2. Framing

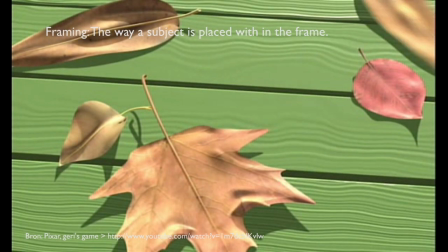[0:01]
framing, oftewel uitsneden. Hoe staat het onderwerp in het beeld?
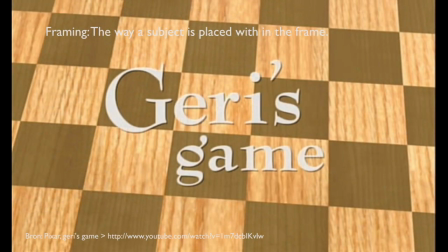[0:06]
In een groot totaal, een close-up of medium.
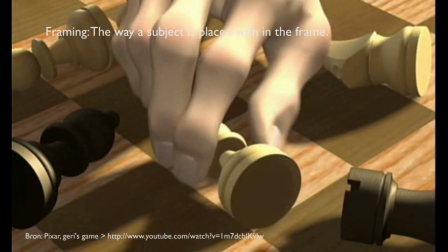[0:11]
In het voorbeeld van Jerry's Game, daar zie je in het begin van het filmpje alleen maar close-ups en details van
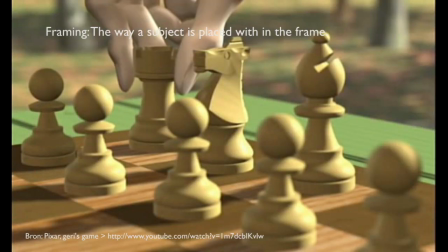[0:19]
onderwerpen, schaakspel. En langzaamaan zie je steeds meer en is de uitsnede steeds iets ruimer.
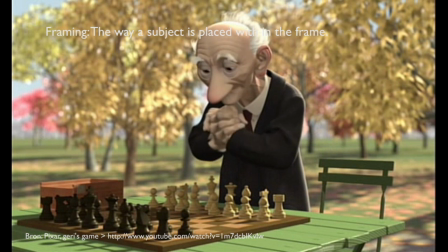[0:27]
En dan zie je dus ook persoon. En hier een medium van het schaakspel, Jerry zelf en de omgeving.
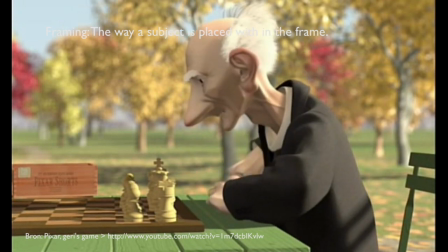[0:35]
En bij de eerste zet gaat hij pas naar een groot totaal. Om te laten zien dat hij daar eigenlijk alleen zit.
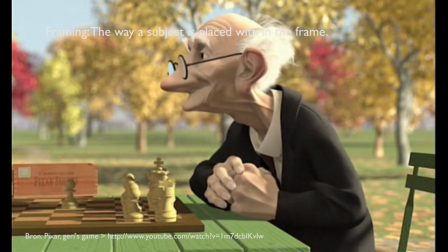[0:43]
En toch niet tegen iemand anders aan het schaken is.
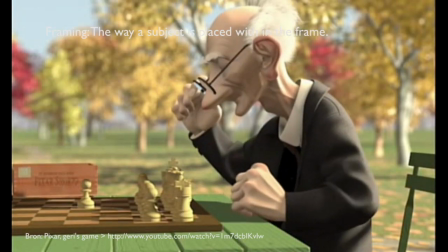[0:47]
Zo wordt de camera dus gebruikt om het verhaal te vertellen van Jerry die in zijn eentje het schaakspel opzet.
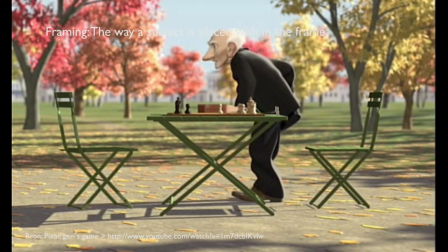[0:52]
En uiteindelijk tegen zichzelf gaat schaken.
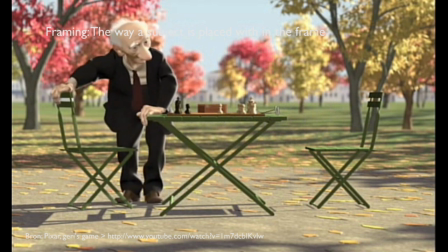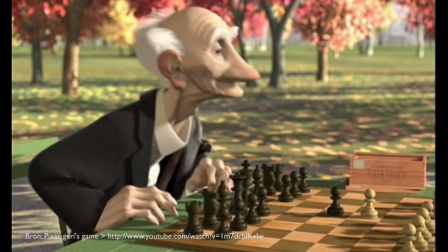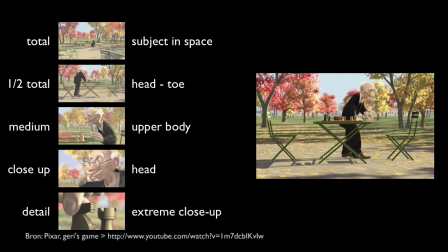[1:07]
Van groot totaal tot detail. Je moet het allemaal doordacht gebruiken om je verhaal te vertellen.
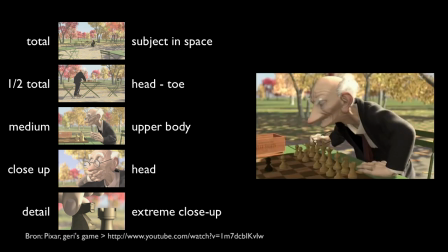[1:13]
Check ook de PDF die op Blackboard staat voor de beschrijvingen van de uitsneden.
Hey,
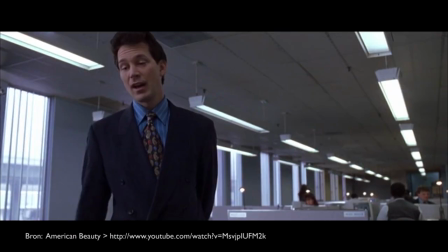[1:22] Les. You got a minute? For you, Brad.
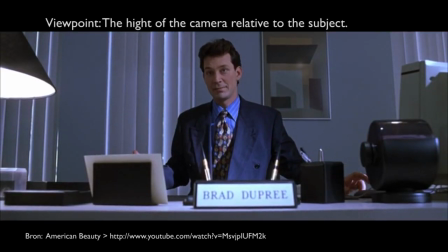[1:27] I got five.
So, zoals eerder al besproken, plaats je de camera op een bepaalde hoogte.
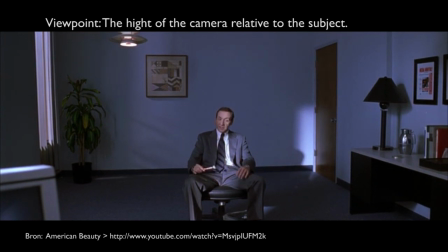[1:35]
Kijk je op iemand neer, zoals in dit shot. Kijk je tegen iemand op. Bijvoorbeeld in dit shot.
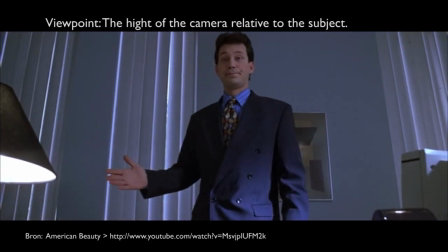[1:41]
En dat wordt nog erger als die gaat staan. En je kunt natuurlijk een neutraal perspectief hebben.
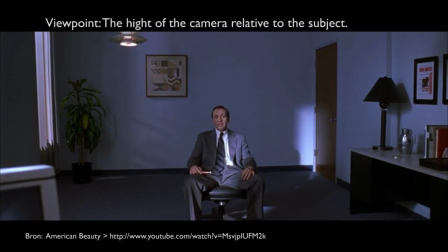[1:47]
Kijk je op iemand neer, zoals hier, dan is het dus echt het lulletje. Of de loser.
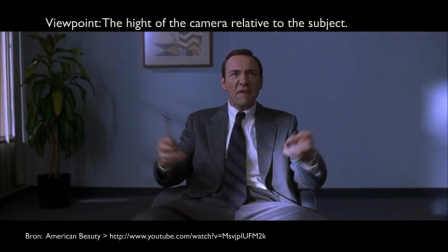[1:52]
Kijk je tegen iemand op, dan wordt het meer een held. Een neutraal shot wordt meer gebruikt om daartussenin te gaan zitten. En je ziet dus ook in de ontwikkeling van deze scène dat in het begin Lester, de werknemer,
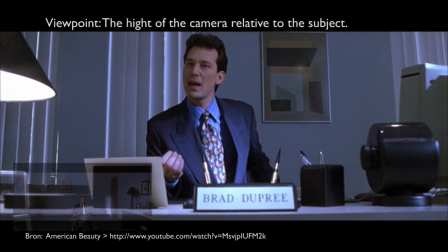[2:08]
van bovenaf gefilmd werd en helemaal klein weggezet werd in het frame.
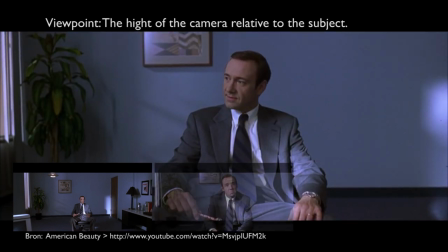[2:13]
En naarmate het gesprek vordert zal hij steeds meer de leiding nemen en steeds meer terugvechten.
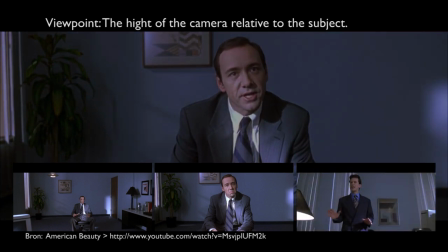[2:19]
En komt hij dus steeds meer in een neutrale positie en ook groter, zoals hier ook nog weer naar voren gaan zittend, in het frame.
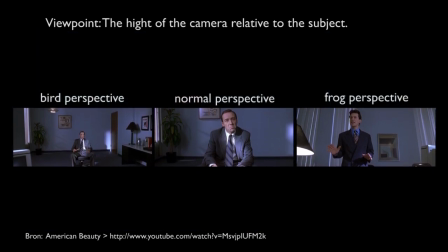[2:25]
En zijn de rollen weer iets gelijkwaardiger dan in het begin te zien was.
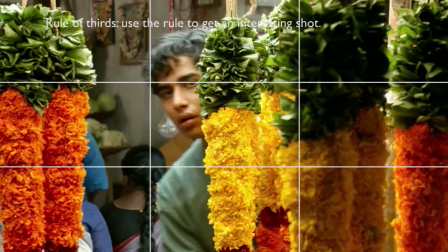[2:33]
Deel het beeld door drieën, horizontaal en verticaal. En plaats je onderwerp of onderwerpen op de snijvlakken.
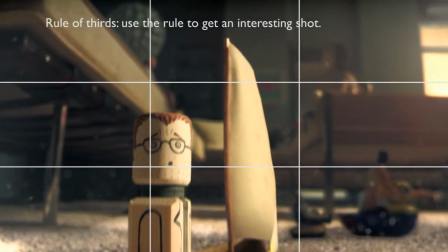[2:44]
Gebruik de regel van derde om een interessant en goed shot te maken. Ook al eerder besproken met fotografie.
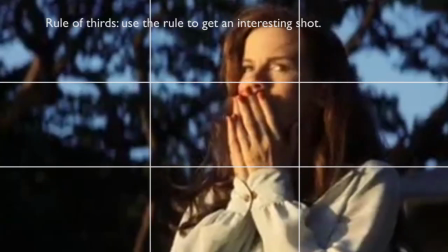[2:51]
Zorg ervoor dat je personen hun ogen altijd op de bovenste lijn plaatst. Zodat je een fatsoenlijk shot hebt om naar te kijken.
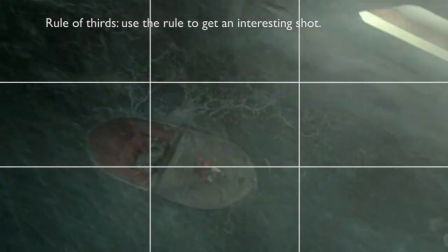[3:01]
Dat betekent ook dat je alle andere onderwerpen op deze lijnen kunt zetten. En ook op de diagonale lijnen je shots kan maken.